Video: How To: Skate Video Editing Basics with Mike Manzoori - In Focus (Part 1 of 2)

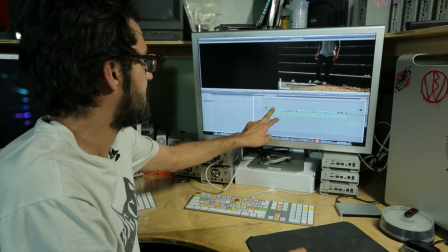262s
We've got a bunch of shots right here that kind of work for intro type of things, portraits, funny moments, that kind of thing, intro shots.
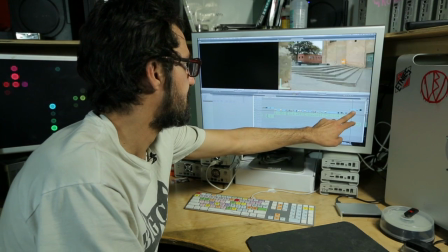270s
And then I also have a category up here on this other track, and that's all the stuff that was kind of credits, outro, that kind of stuff,
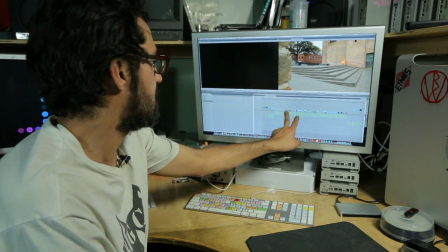278s
So it's loosely organized, and also within the skate footage I've kind of generally organized it.
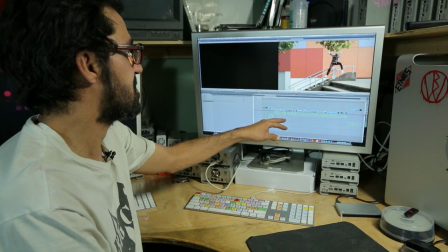285s
You've got tricks that are pretty obviously going to be enders down at the back end here,
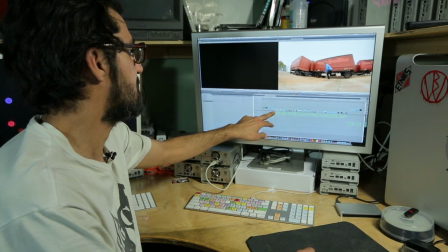290s
and then some stuff that could be kind of like opening stuff, opening lines.
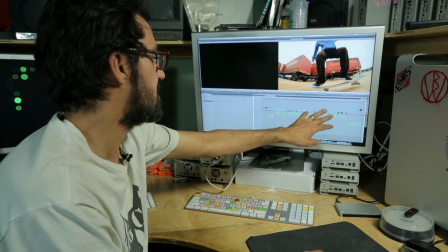295s
They could maybe start the part at the beginning, but the middle part is generally pretty unorganized, just apart from tricks.
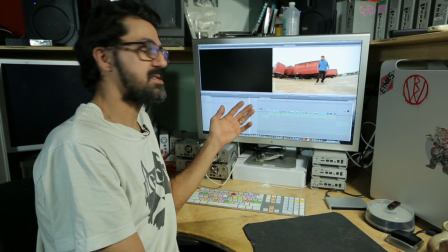301s
Once you've organized the footage in your project and it's already in your timeline, the next step is to start planning out the edit. Sometimes you have music already picked out, which is great.
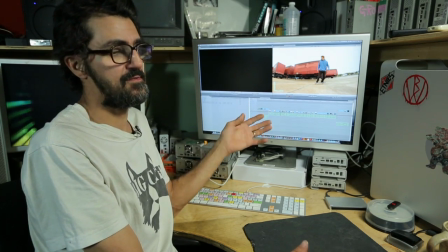310s
Other times you need to make a rough cut of the footage just to get an idea of the flow, the vibe, the duration, and that'll help you pick out the music a little bit better. One little personal rule I have when I'm editing skate footage is if there's single tricks cut back to back, the edits are quite often close together, so I like to avoid having the action going across the frame in the same direction over and over. I like to mix it up, so let's say it goes from left to right, the next shot will probably be right to left or something a little different.
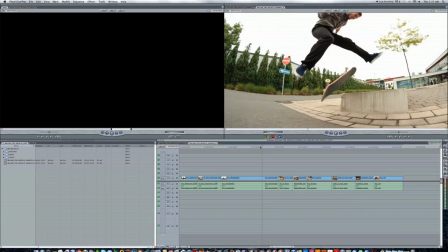338s
It makes it a little bit more dynamic and easier on the eye. So if you look at this example of Willow right here, he finishes this little line going out the frame to the right,
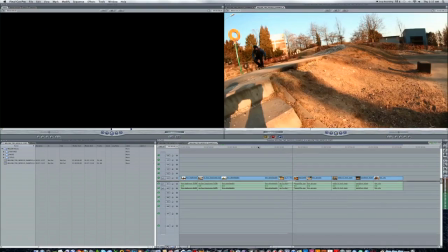348s
right to left, left to right.
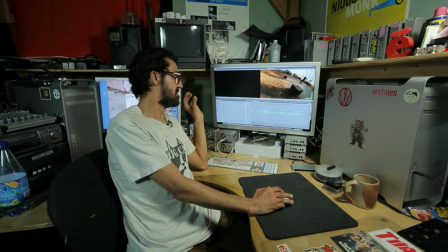351s
It just makes it a little bit easier on the eye, and also when you're following him out of the frame on one side, the next action's coming in ready where your eye is on the frame. So just stops all that tennis looking back and forth kind of thing that your eye can do. So that's it for part 1 of this episode. Be sure to click on the link at the end to get you to part 2, where we'll be talking about syncing the footage to music and also some finishing tips on how to smoothen out the edit before output.
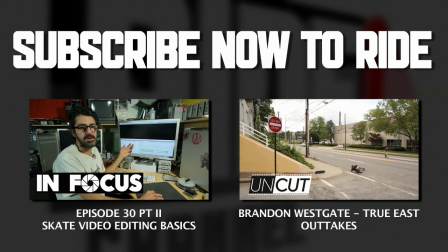379s
Synchronize the footage to the music is to add markers to the music track, that way there's